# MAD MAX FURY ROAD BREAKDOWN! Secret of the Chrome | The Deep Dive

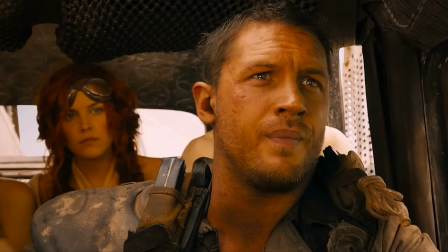[28:39]
He is their vehicle. He is their rig. Now, this nude woman cries in a tower, and Tom Hardy gives us the meme. that's bait.
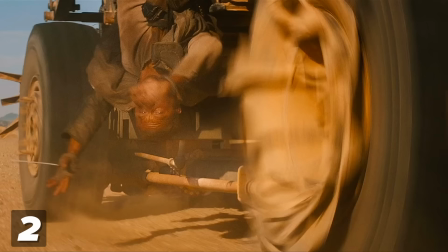[28:46]
And he's totally right. It is bait. This is how the Vivalini would trap them in for their creepy sperm milking.
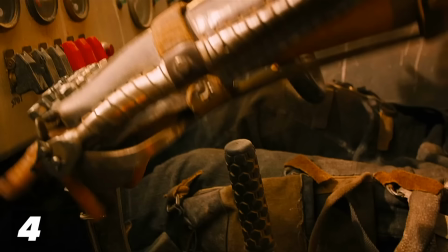[28:51]
Now, while George Miller and Margaret Sixel throughout this movie rapid cut here,
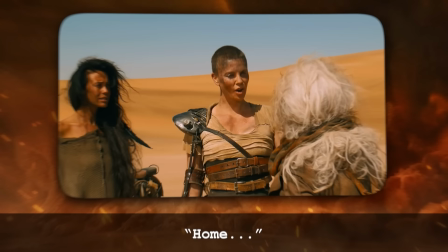[28:55]
they stay in one heavy 35 second take as it dawns on Furiosa that the green place is gone.
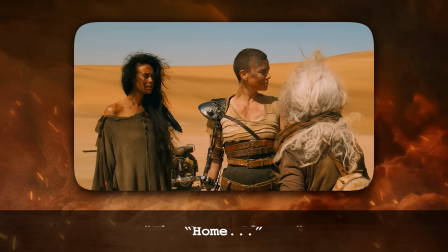[29:01] Home.
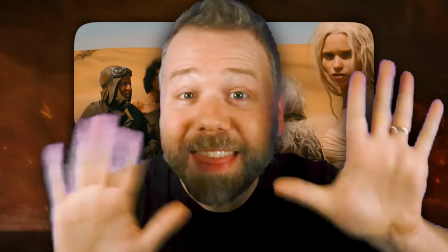[29:06] The green place. But if you came from the West, you passed it.
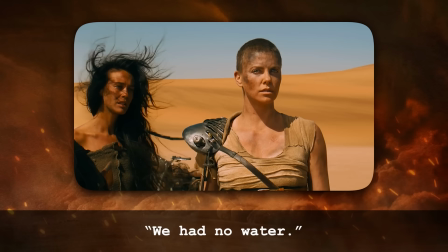[29:12]
And without cutting in here. We stay on Charlize as the voices fade away around her.
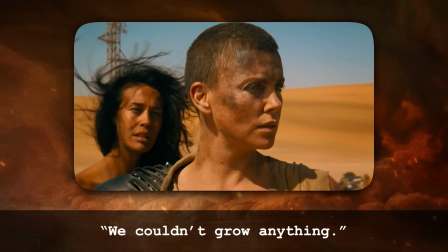[29:19]
And I think it's one of the most striking shots of any film, at least in the last decade, right here.
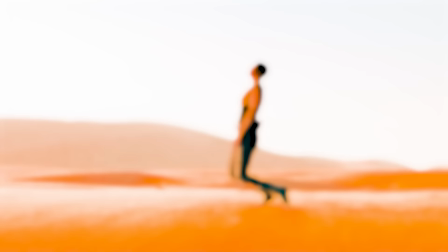[29:31]
Furiosa dropping her arms, staggering out in the windswept desert sand, wiping clean any of her hopes as she collapses to her knees.
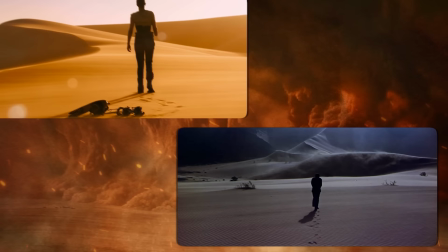[29:39]
This is agony defined. These rolling dunes evoke Lawrence of Arabia, but whereas that was a story of an idealist preaching nothing is written,
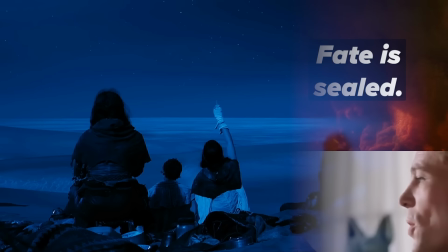[29:47]
this is a story of a realist realizing that she cannot escape her fate, that she is doomed to the wasteland.
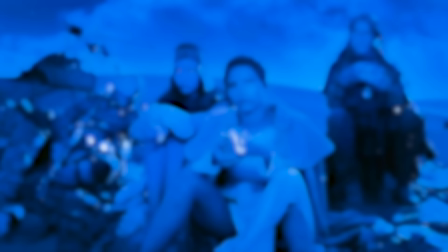[29:54]
Now that night, they see a satellite still in orbit and they speculate on the idea of TV.
Shows. Everyone in the old world had a show.
Now while this line shows how history definitely became bastardized over the years,
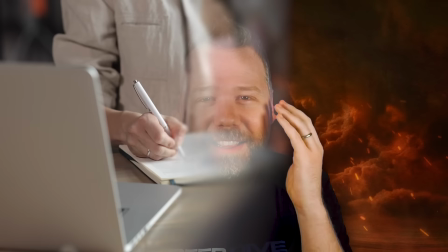[30:05]
there is still some truth to it as increasingly everyone has had a podcast or a YouTube channel or some kind of social media presence where they present a production of ourselves.
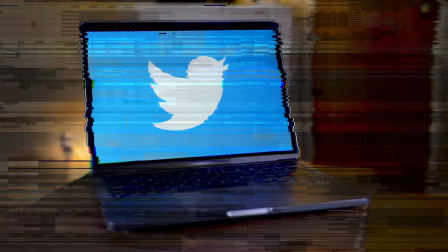[30:14]
And this is just a good reminder to all of you watching on YouTube that places like Twitter are not real life. Furiosa invites Max to join them on their westward trek across the Salt Plains and he tells her, you know hope is a mistake.
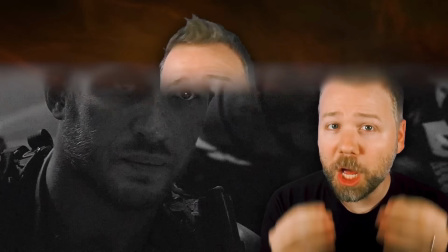[30:26] If you can't fix what's broken, you'll go insane.
Now Max is right in his diagnosis, but flawed in his prescription. Hope is a mistake, but only if you assume that you just can't fix what's broken. The answer then is really a simple mechanic logic in this car-driven world.
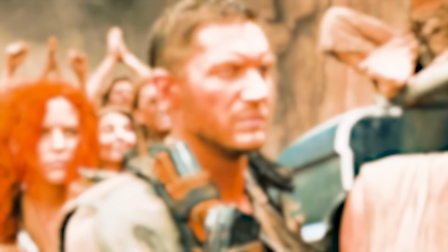[30:42]
Well, then fix what's broken. Hope is only a mistake if you just sit there idly in your hope and don't take action to fix it.
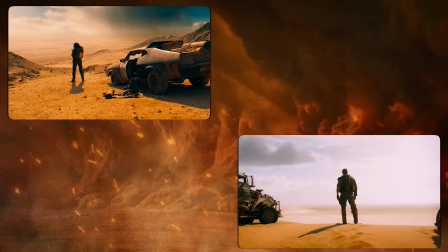[30:48]
So here at the start of the final act, we circle back to our opening image of Max. And again, looking out over an expanse by himself, his ride immediately to his left. For all we know, it could be the end of his story, but he has not fixed what's broken.
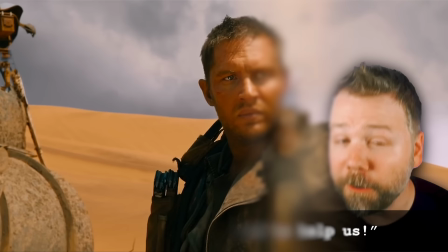[31:00]
He's still haunted.
Where are you? Help us. He promised to help us.
The voice of Glory returns, just as it was in that opening scene.
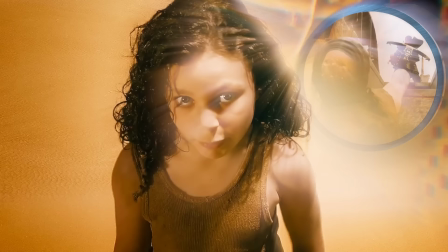[31:08]
But for a single frame, Miller and Six will cut in this guy. This is a man who will later fire a crossbow at Max's head.
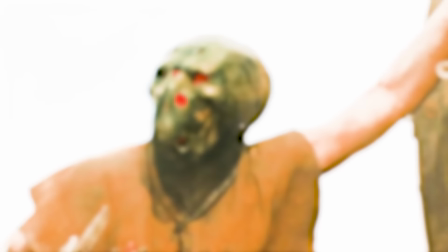[31:14]
So really, the ghost of Glory here, this premonition, saves Max later from a fatal headshot.
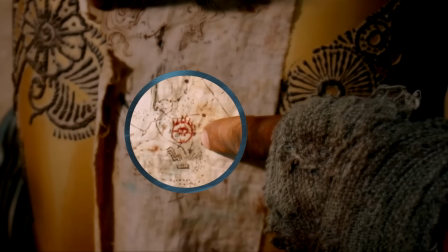[31:19]
So Max catches up to them on the planes, and he proposes to go back directly the way they came to take the Undefended Citadel and make that their green place.
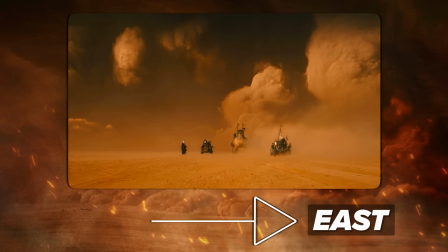[31:26]
I just really admire the simple lateral movement of this movie. It moves east for the first half, and then just turns around and goes back west for the second.
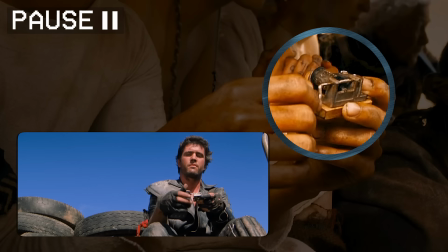[31:34]
Toast plays this little wind-up music box. This is the same one that Max has in The Road Warrior and Gifts to the Feral Kid.
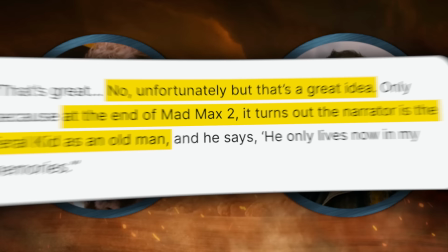[31:39]
Now from this, there was a theory that Tom Hardy's Max, this character, was a grown-up version of that kid, but George Miller has debunked it.
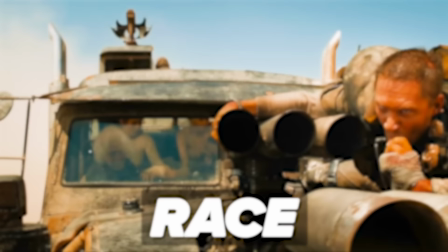[31:46]
He's just Max. So whereas the first half of the movie was a chase, now it's a race back home. The pursuers harpoon the milk tank.